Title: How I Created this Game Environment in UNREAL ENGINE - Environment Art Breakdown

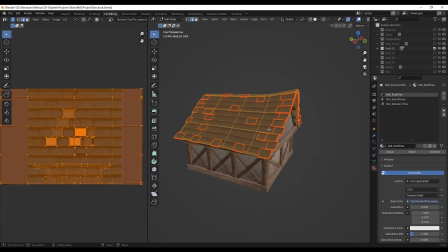(8:24)
Since I used the material I made for the roof tiles instead of modeling them out, to give them a bit of a nicer silhouette, I made some single tiles and placed the UVs on the roof tile texture.
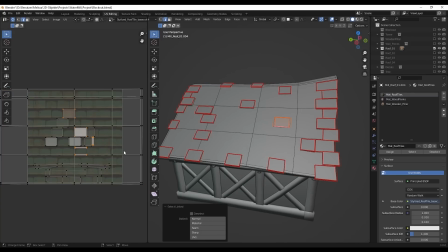(8:33)
A bit of a cheap trick, but very helpful when working on game assets. When sculpting or modeling, I mostly care about the outer shape.
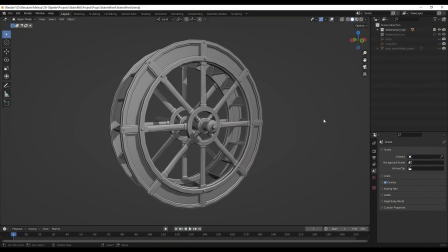(8:40)
Smaller surface details, I like setting up in substance if I can. With bigger models like the wheel I also only scoped at the edges of parts and left the details up to substance.
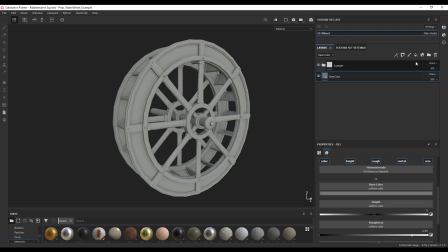(8:51)
When texturing my models the first thing I like to do is add stylized lighting by making a new layer and
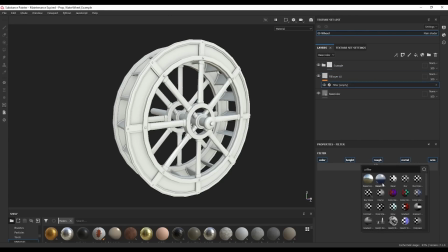(8:56)
without a mask add a filter that's called baked stylized lighting and turn off everything but color.
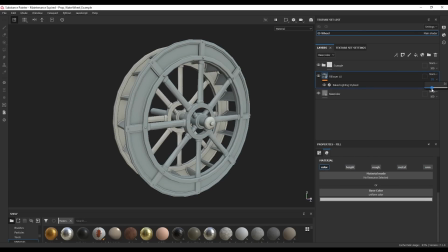(9:01)
Since this is quite extreme I set the layer opacity down to around 20 or 30. Also because I usually keep the layer at the top I set the layer to soft light since I don't want it to affect the layers below it too much. It gives the model a bit more grip to it. In this case, it actually didn't make sense because the wheel would be turning and the light wouldn't be correct.
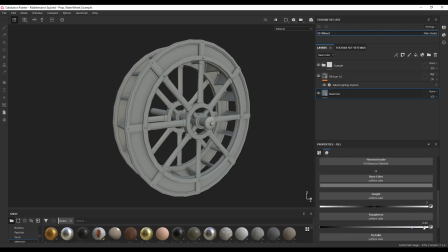(9:20)
But it was overall not that noticeable, so I left it in for the effect. The base layer's roughness is usually set to somewhere in between 0.75 or a bit higher.
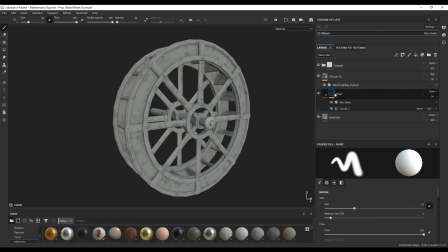(9:29)
When then adding noise to my materials, I make a fill layer with a random noise and either slope blur or warp it. I set the material's height slightly down, not to the point where it gets noticeable, this is again mostly to make the light catch the model a bit differently. I also offset the roughness slightly to a different value for the same reason.
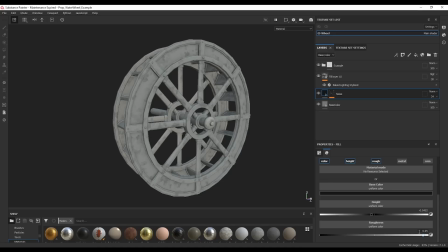(9:47)
And since I usually have two noise layers, I vary the roughness in the second one again, but usually leave out the height because I don't want it to get too messy. Then I add two highlights, one a bit softer and broader and the other one a bit smaller, more contrasted. With models like this I like to keep my edges clean, only the softer one is slow blurred a little bit.
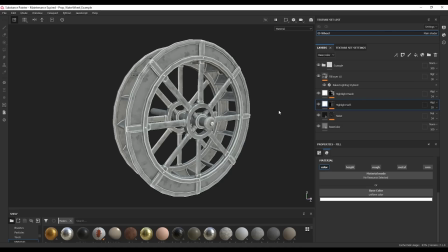(10:05)
I don't want to distract too much from the edges since it's a mechanical asset and nothing very organic, so the bit stricter feeling to it is what I'm going for.
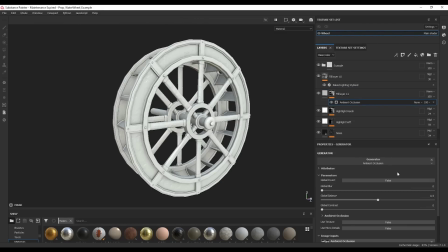(10:14)
Then the ambient occlusion which is nice for intricate models as again it gets a bit more grip to it. I try not having too many layers or adding too much detail because it just ends up messy.
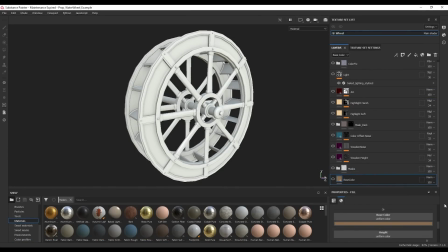(10:23)
The material for the wheel where I did this all properly consists of the base layer with the base color and the roughness setting.
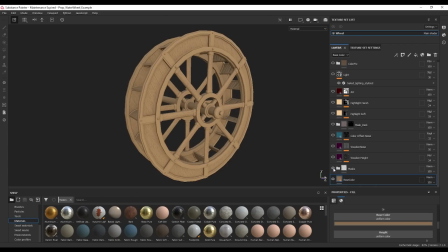(10:30)
My normal masks with details for the wooden surfaces. the main noise layer with the little height and roughness offset and in this case i also added a softer noise for the wood effect usually i also add a noise for
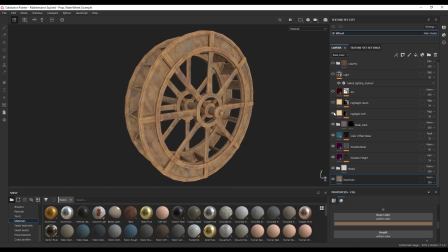(10:42)
just color variation which are these blue splotches then come the highlights a pretty heavy ambient occlusion and the stylized lighting since the
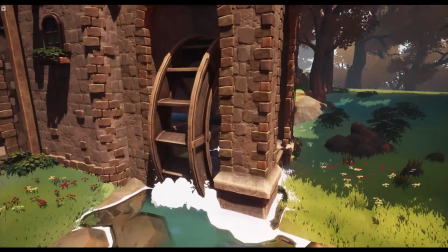(10:50)
wheel would be moving i couldn't add any gradients onto the texture but i placed some point lights in the scene to make it a bit more interesting to look at
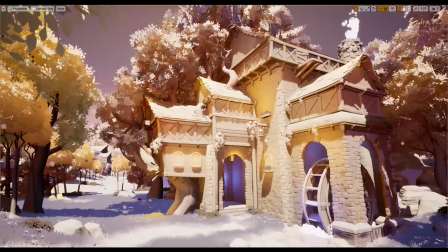(10:57)
coming back to the point lights this is how i lit up my scene it's absolutely not realistic and not how lights would work. I have blue lights where shadows would be and yellowish lights where there is no real light source. I think since it's stylized, I can get away with it.
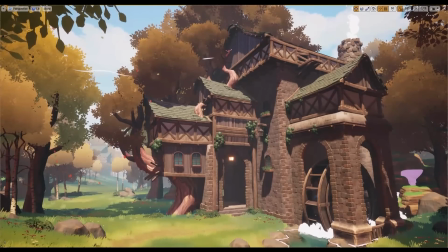(11:11)
This is how it would have looked like without the fake point lights. There are probably some shadows here I should have kept to make it more obvious to where the light is actually coming from. Good lighting is a big part of making a scene look appealing and it's still a bit intimidating to me with all the settings.
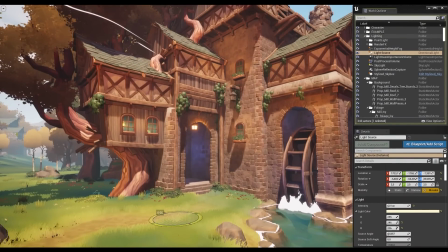(11:24)
But some important ones were the light source or directional light. SNM says depending on how you rotate it, it will change the sunlight's direction.
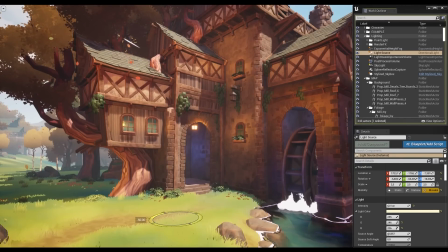(11:33)
And then the intensity setting of course is important as well.
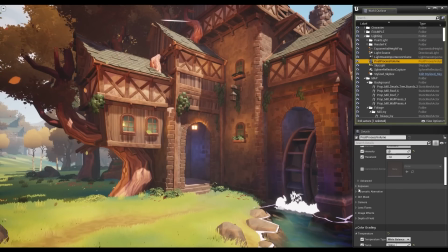(11:37)
Then also the post-process volume for general control over contrasts, colors, it basically works as a filter. Super important for stylized things, this is one of the first things that should be set up in the scene as it sets the tone for everything on screen.
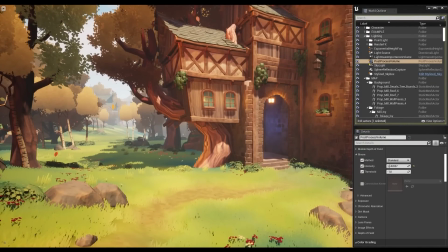(11:52)
And a bit of track but I also used exponential height fog. This is what fades out everything in the distance here.
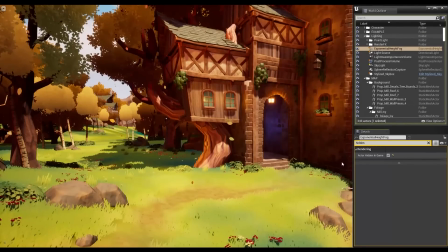(12:00)
If there's not some sort of fading in the distance and far away objects are super clear to see, it will not look right as it's not how we see things.
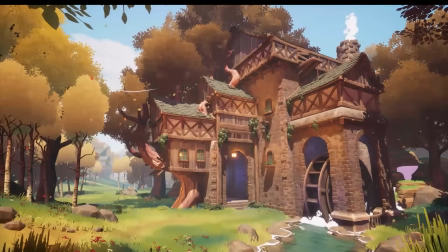(12:07)
I'm sure there's a lot more to it, that's mostly what I can think of right now, but lighting and some scene settings are definitely worth investing time into. For some more technical things, I'd be taking a look at some of my shaders now. The setup for my leaves was very simple as I didn't want to spend too much time with it.
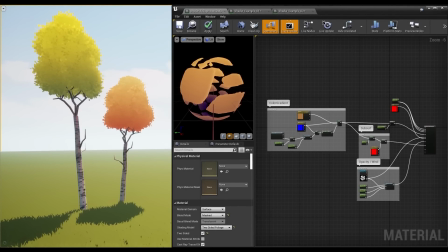(12:24)
It's basically just a top to bottom gradient.